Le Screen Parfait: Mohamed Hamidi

C'est vrai qu'on l'a attendu ce début d'année 2016. On attendait l'éclaircie et l'anticyclone vient du côté de la comédie. Après chocolat de Roche d'Izem, c'est au film La Vache de Mohamed Hamidi de nous faire un effet boeuf.
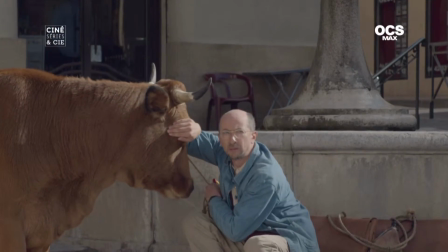(0:18)
Une épopée entre l'Algérie et le salon de l'agriculture à Paris. Un film qui fera du bien à ceux qui veulent donner un coup de corne au mauvais destin.
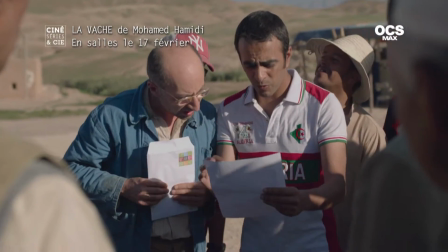(0:26) Comme tous les ans, vous avez fait une demande de participation au salon de l'agriculture.
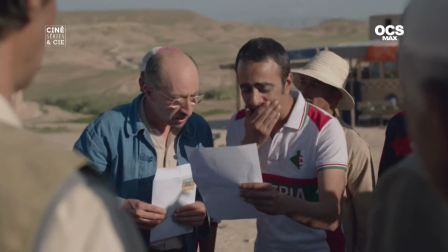(0:32) La direction du salon a décidé de vous inviter, vous et votre vache Chagny.
Mohamed Hamidi, La Vache est votre second le-métrage. Vous avez une formation de professeur, d'ailleurs, agrégé d'économie et de gestion. Vous n'avez pas fait d'école de cinéma, pas fait de court-métrage. Donc, comment avez-vous appris la grammaire du cinéma ? Je l'ai appris essentiellement en regardant des films. même si au départ je ne savais pas forcément que j'allais réutiliser ça dans mon travail. Moi je me considère avant tout comme un auteur-réalisateur. C'est d'abord des histoires que je veux raconter, des histoires que je veux montrer et j'ai souvent l'habitude de dire que je suis plus metteur en scène que réalisateur aussi.
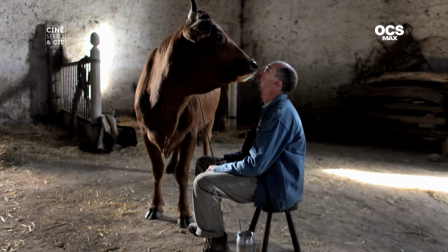(1:13)
Je suis très intéressé par l'image, par la photo, mais c'est vrai que moi ce qui me passionne avant tout c'est le jeu, la mise en scène, les acteurs.
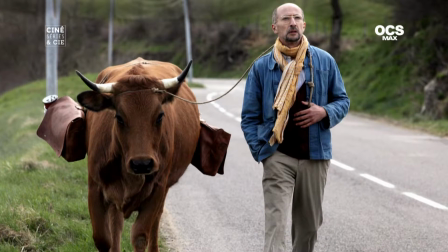(1:20)
Et pour tout ce qui est image, cadre, je fais beaucoup confiance aux gens avec qui je travaille. J'improvise assez peu sur un plateau, les acteurs parfois improvisent, moi j'improvise assez peu, je sais exactement le nombre de plans que je veux faire, j'ai repéré les décors avant, je sais à peu près où je vais placer mes acteurs, je sais ce que je vais leur demander. Alors après ça ne veut pas dire que je sois borné là-dessus, mais en tout cas j'ai une proposition. Et après si les acteurs en ont d'autres, je les écoute bien sûr et on discute de tout ça et je prendrai toujours la meilleure de toute façon. Donc ça, je n'ai aucun égo là-dessus. Si un acteur me propose quelque chose de mieux que ce que j'avais prévu, je l'accepte volontiers.
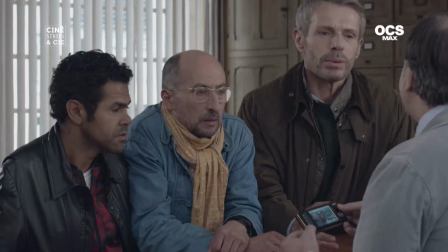(1:55) Ma grand-mère, elle avait des vaches en Savoie. Monsieur, on est très sensibles à vous souvenez de famille, mais on est un tout petit peu précédent.
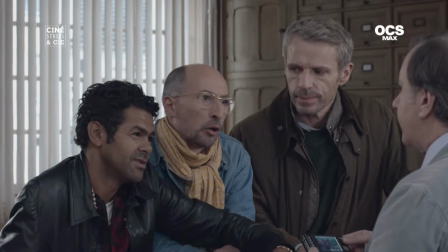(2:00) Voilà, ce que vous dites, monsieur, c'est qu'on n'en a rien à foutre d'être un grand-mère. Même ton grand-père. Voilà, toute la famille, oui.
Pour moi, une bonne mise en scène, c'est comme une bonne musique. C'est quelque chose qui ne se voit pas ou qui ne s'entend pas. Est-ce que c'est aussi réfléchir à une forme dans son format, dans ses perspectives, dans la façon dont on filme, avec une focale qui est proche de l'œil humain, c'est-à-dire un 40 mm, ou au contraire, on prend des longues focales ? Bien sûr, je réfléchis à cette forme, par exemple, quand je fais des... Mais aussi, parfois, c'est pour des raisons de jeu. Par exemple, quand je fais des séquences avec Fazza en ville, je prends des longues focales pour m'éloigner le plus possible de mon sujet, pour que la caméra soit le plus loin possible du personnage, et pour que les gens, de la figure notamment, ou de la vraie vie, ne voient pas que c'est du cinéma.
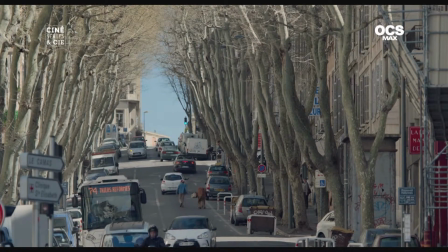(2:42)
À Marseille, par exemple, quand j'ai tourné la plupart des séquences dans les rues de Marseille, je me mettais très loin avec des longues focales pour que justement les gens ne voient pas la caméra.
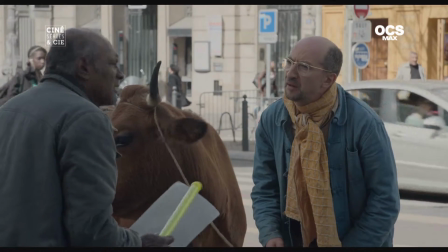(2:51)
Et souvent, d'ailleurs, on demandait aux gens qui finalement étaient dans le cadre, après coup, on leur demandait des autorisations de passer à l'image. Parce qu'effectivement, ce naturel-là, moi, m'intéresse beaucoup au cinéma. J'ai l'impression de faire du cinéma assez naturaliste, assez vrai.
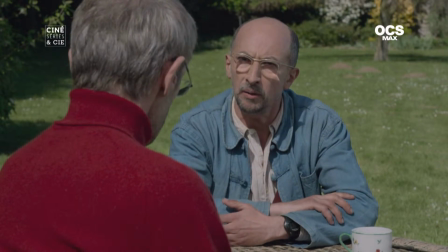(3:05) Ma chérie. Ah non, pas ma chérie, c'est ma femme. La honte quand même.
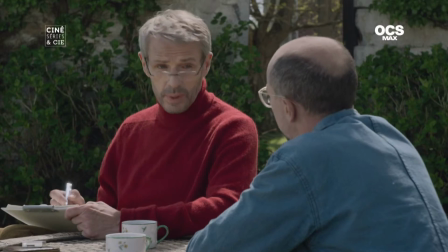(3:11) Mon amour.
La caméra, parfois, elle grossit les traits, elle grossit le jeu des acteurs, et parfois, elle diminue le jeu des acteurs.
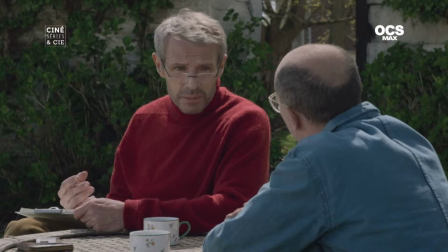(3:21) Je ne sais pas vous l'appelez comment dans l'intimité. Vous avez bien un petit nom, entre vous, non ? Je l'appelle le Mrah.
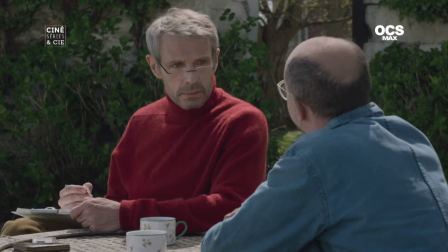(3:26) Mrah ? Le Mrah, ça veut dire femme. Vous n'allez pas commencer la lettre avec Mrah ? Femme ?
Par exemple, il y a eu des séquences, là, entre Lambert et Fadza, où je leur disais, allez-y, quoi, jouez plus. Ils avaient l'impression d'être plus dans le théâtre et dans l'exagération, mais parce que le cadre, notamment sur la scène de la lettre, le cadre, la manière dont c'était filmé, très simple, très guillarette, en fait, réduisait la comédie. Et en fait, ils jouaient le texte, mais ils avaient tendance à ne pas en faire assez.
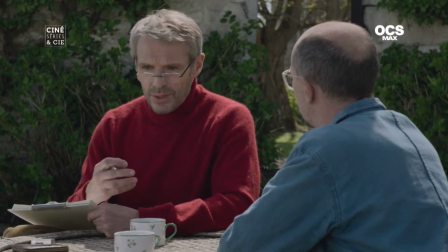(3:59) Bon, qu'est-ce que vous voulez lui dire ? Naïma, je suis désolé, mais je t'aime. Ah non ! Mais si !
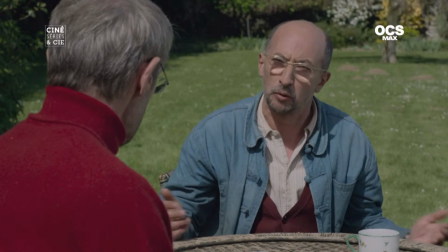(4:04) Il va falloir lui dire je t'aime. Mais chez nous, on ne dit pas je t'aime comme ça. Mais chez nous non plus, on ne dit pas je t'aime comme ça.
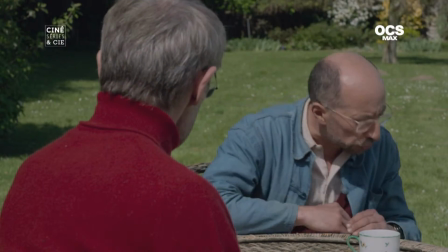(4:08) Et pourtant, il va falloir le lui dire, croyez-moi. Eh bien, dis-le toi. Tu dis, je t'aime, joyeux Noël, à demain, bon appétit, comme tu veux.